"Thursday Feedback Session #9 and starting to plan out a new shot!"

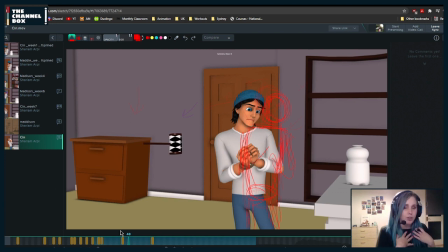[49:05]
Maybe there's like a very slight rotation back with the chest, but maybe everything is going up. And so your anticipation, instead of everything moving backwards, just a few things are going in the reverse of what they're gonna be, if that makes any sense.
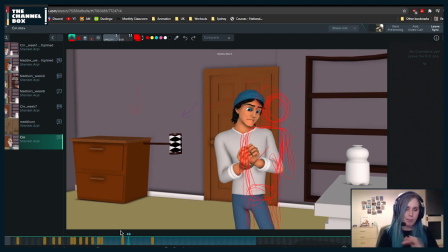[49:24]
If you watch that lecture, honestly, it's the best lecture you can ever have on anticipation and breakdown. So I would recommend it for everyone, even if you've graduated from AM or whatever. It's a really, really good lecture. If I can never find something like that online, I'll check, because I know that he's done lectures outside of AM.
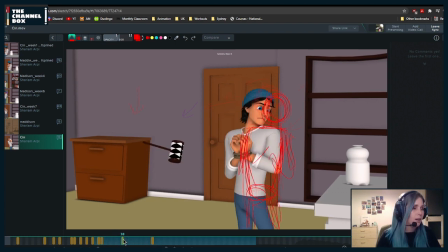[49:42]
So I'll see if I can find it anywhere. So I would basically just tone this down quite a bit.
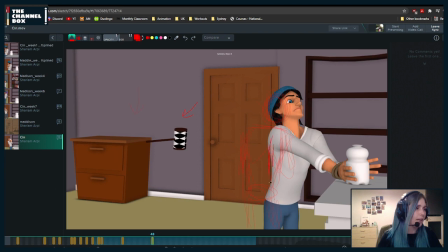[49:49]
And even here, I don't know if I would have him be so pushed back. Again, take it or leave it. This is just my big note for this shot,
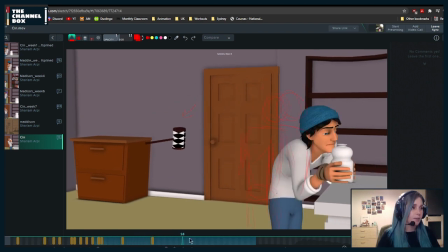[50:03]
just because it feels like there's too many big motions and we're going to be distracted from what she's doing.
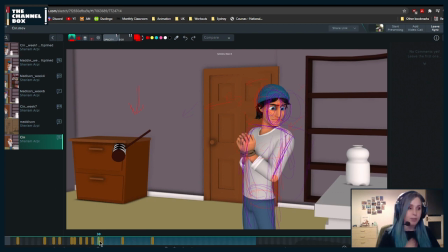[50:10]
I personally would shoot very, very quick reference for just this and have it be like a very simple,
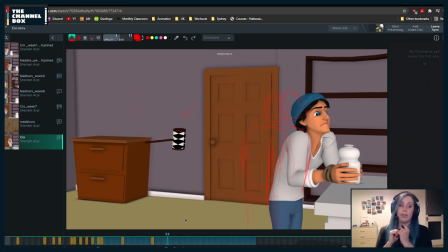[50:19]
he's here, he looks at it, and he's like, oh, I'm going to grab it. Because again, like when I'm doing it, I feel like my body wants to go up and down. Maybe your body does something different, but I'm not like uh pushing that too much, because if not,
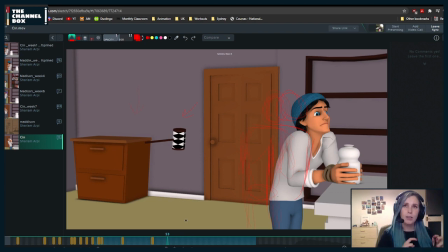[50:35]
it's starting to get too animated, and that is not necessarily a good thing unless you're doing something incredibly cartoony. When something is too animated, it feels more like you were just pushing the principles to push them,
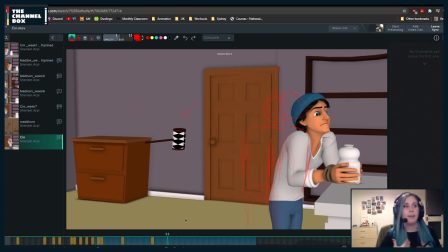[50:51]
like anticipation and line of action. And like sometimes you don't need it. If you're doing something really cartoony, yeah, go ahead, do whatever. But in this case, I think you can tone it down quite a bit. So I would personally rework this a little bit more, at least until this pose.
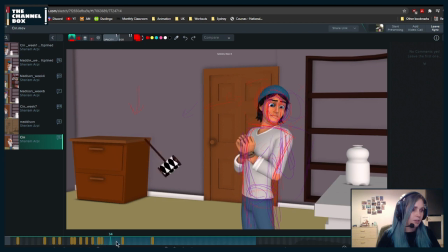[51:09]
So from frames 33 to 53.
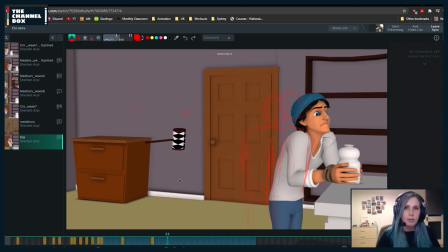[51:17]
I know that it sounds like a lot, but it's not that much. Um, okay, let me see. Is it this?
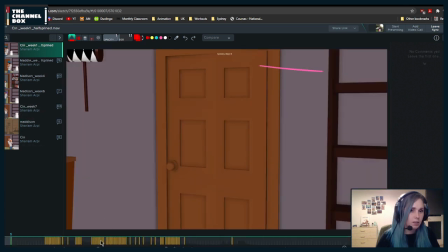It's not a this is not a cartoony shot. You're going for stylized. If it were a cartoony shot, everything would be cartoony.
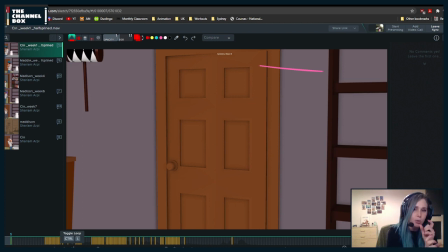[51:42]
If you're doing just bits where it's cartoony, but the rest is stylized, it feels odd,
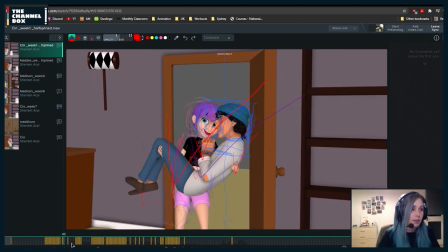[51:51]
because you didn't set up, like if it were cartoony, this would like open really fast and they were like jump in.
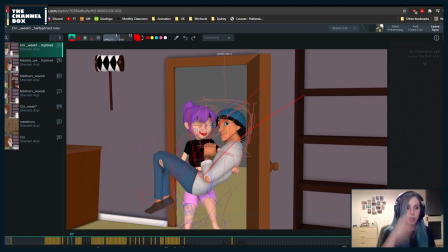[52:00]
So you don't have that cartoony motion to this. This is going more for stylized.
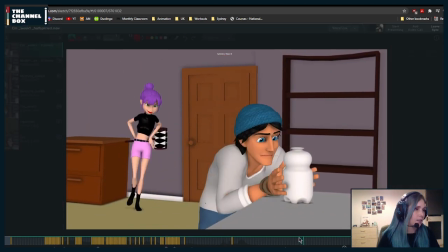[52:06]
Let me see this. Yeah, exactly. This for me works much better.
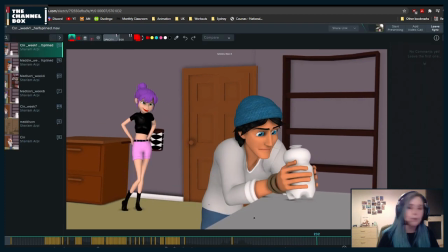[52:12]
It feels much more natural.
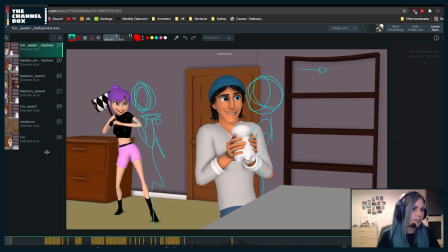[52:15]
I also really like, I prefer this staging to this.
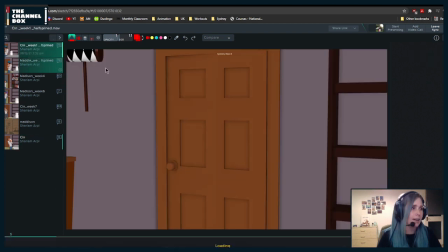[52:22]
For me, this one isn't as appealing as this one.
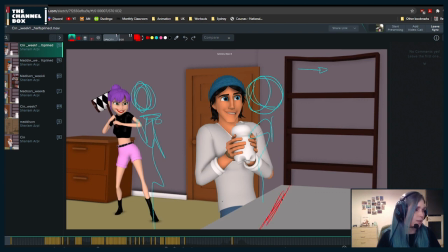[52:25]
I'm not sure, like, if you changed it just because of, I don't know, not showing this, you can just move this. I personally think this reads way better than this one,
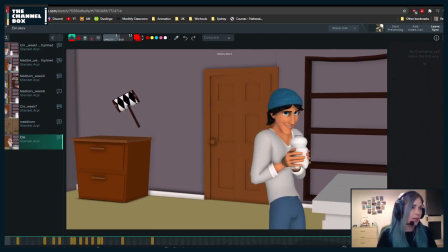[52:39]
because here we have him too much to the side.
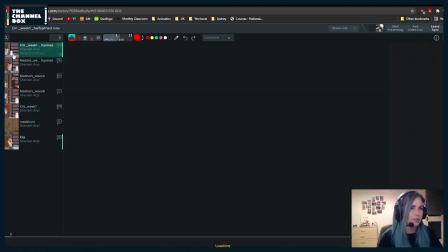[52:43]
And also we're seeing, like, I don't know, I feel like this was more appealing personally.
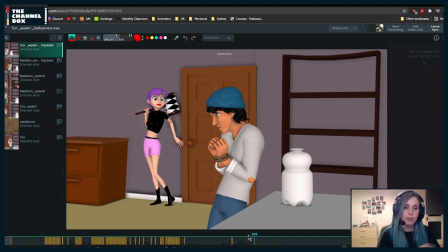[52:50]
I'm not sure why because again, I haven't seen this in a long time, so I'm not sure what's happened in the middle.
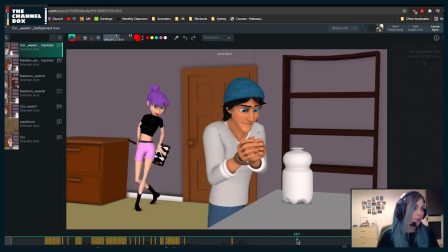[52:57]
I personally think it would be better to just go back to this version overall.
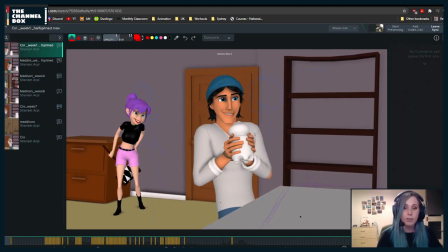[53:06]
Musky. All of this for me works way better.